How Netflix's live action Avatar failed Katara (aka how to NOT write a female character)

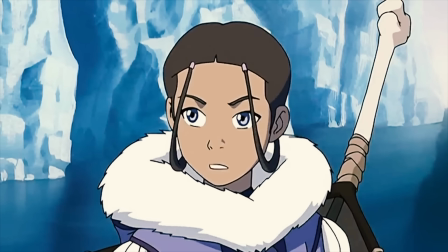So the moment that this story becomes established, you're following Katara from the very beginning, from the voiceover to seeing the first actual character in the show. In contrast, the live action spends the first 20 minutes of the show actually diving into the Avatar's background.
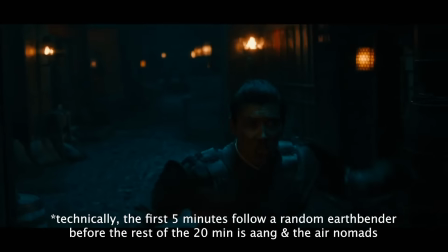This is where you see the entirety of Aang's background story of when he lived with the Air Nomads
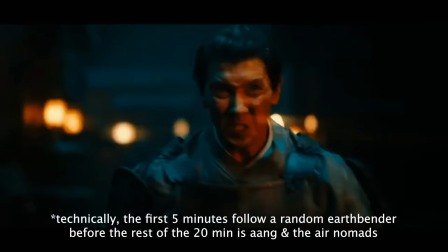and then when the Air Nomads basically deal with a genocide and you actually see them getting killed.
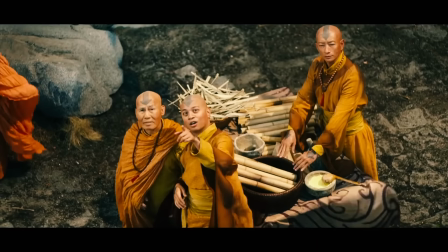The discourse of whether this is necessary is a completely different topic, but I understand why they decided to do it, especially because they see Aang as a main character. He is in his own right, but this is now at the expense events of not seeing Katara for a whole 20 minutes, now she's regulated into a side character in Aang's journey. You're following Aang only. Throughout the live action, she gets regulated into a character that observes what is going on, but doesn't actually do much about what's going on.
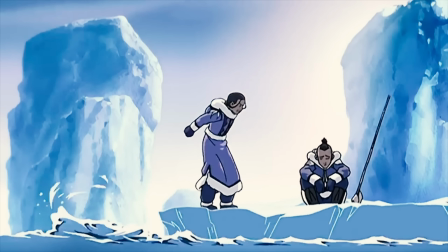In the cartoon, when you see her on a fishing expedition with her brother, the reason why they discover Aang in the ice block is because they're having an argument. Sokka says something sexist, which pisses off Katara. So she gives him a piece of her mind and goes off on a rant about how fucking sexist and annoying he is, which honestly is so valid as a sister to be ranting about. As she's ranting, the ice behind her cracks.
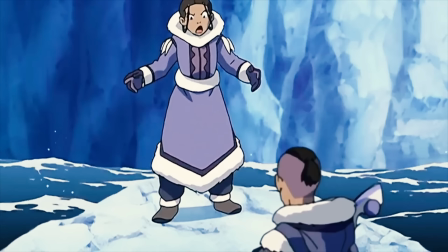Sokka is like trying to get her to calm down, but she doesn't calm down because the thing about cartoon Katara is that she has no fucking chill.
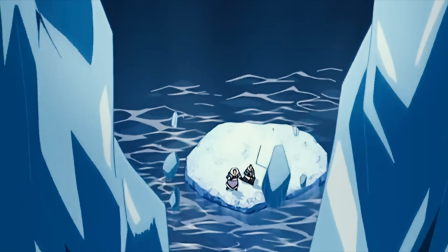And her anger in this specific scene is what inadvertently causes the ice behind her to crack.
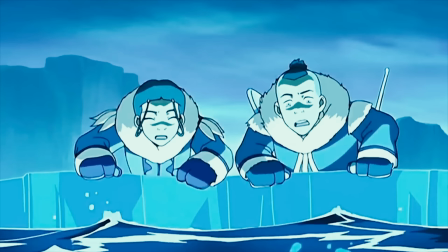That is how they discover the Last Airbender. When we contrast this with the live action, Katara and Sokka don't actually have an argument because Sokka doesn't say any sexist line. This is because the Netflix writers decide to sanitize Sokka's sexism a little bit and tone it down because they believe that his sexism was a little bit iffy. The decision for them to sanitize his character not only takes away his character development with him having to unlearn the biases that he held, especially with the way that he grew up in the Water Tribe, but it also affects Katara's character.
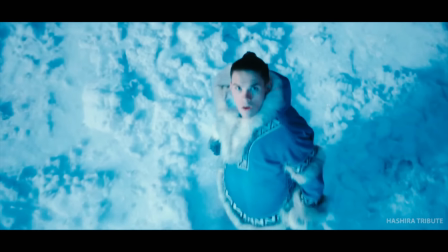She doesn't have anything to be angry about now, and so then they just stumble upon the Avatar. At least in the cartoon, when they did stumble upon the Last Airbender, it was a result of Katara's anger.
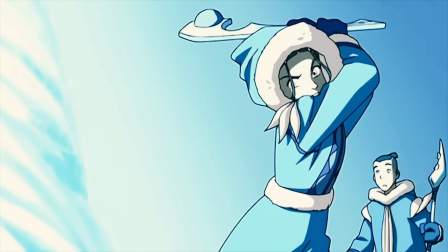She was responsible for the inciting incident of the entire story. In general, stories are a lot more compelling when the main character is the catalyst of their own story, rather than having things given to them so easily. I also want to bring up the fact that in a lot of stories, we follow this structure called the hero's journey. And this is basically a concept where you're following the story of a hero transforming and growing throughout their journey, both physically and emotionally. So usually the beginning of a book shows the exposition where you are following this character in their natural world that they've been used to.
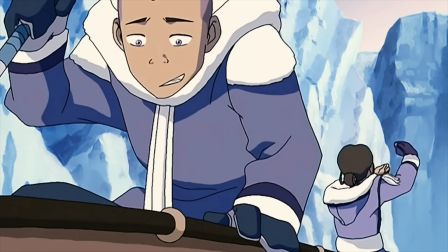That's why in the cartoon, we start off with following Sokka and Katara in their everyday lives going fishing. This is part of their ordinary world. In the live action, they decide to focus on the exposition actually being Aang's background story,
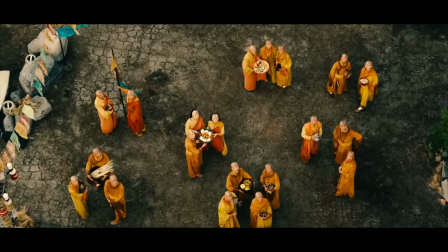which I understand because they're trying to push Aang as the main character and maybe they want to have a flashy beginning. But something always happens in the hero's journey, which is the call to adventure. This is some kind of conflict that happens and disrupts their everyday life, and now they are called to leave their familiar world in search of something.
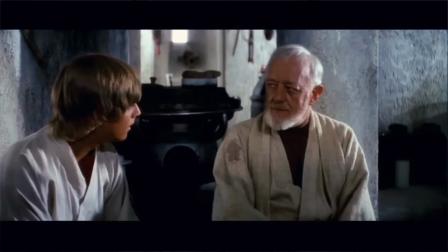The hero initially refuses the call.
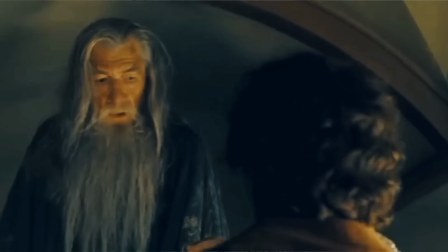It could be that they don't feel ready yet, or maybe they feel very comfortable with where they are, but eventually they always leave because they are meant to be the hero in their story. So in the Avatar of the Last Airbender story, the call to adventure is basically the characters moving away from the Southern Tribe and going all the way to the North Pole.
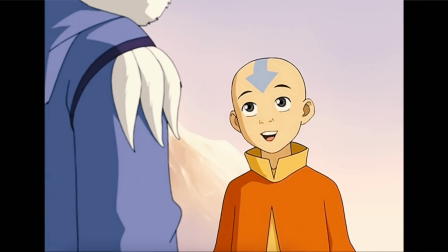He offers to take Katara to the other side of the world so that she can find a waterbending master.
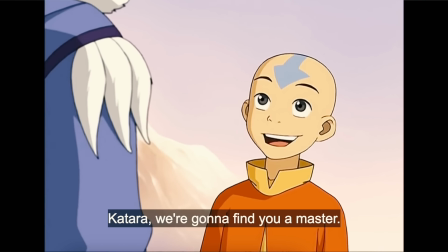Their motivation to go to the Northern Pole is still because of her. And like the classic hero that initially refuses the call, she says, "I don't know. I've never left home before." This is such a traditional hero's journey that we see in a lot of other stories. But then in the live action, that gets diluted in such a cheap way.
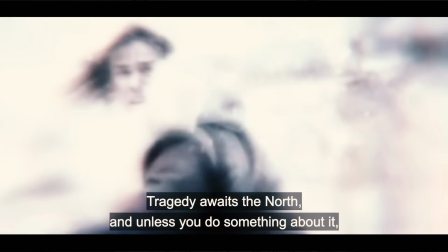The group decides to go to the North Pole because Aang has this vision of what happens.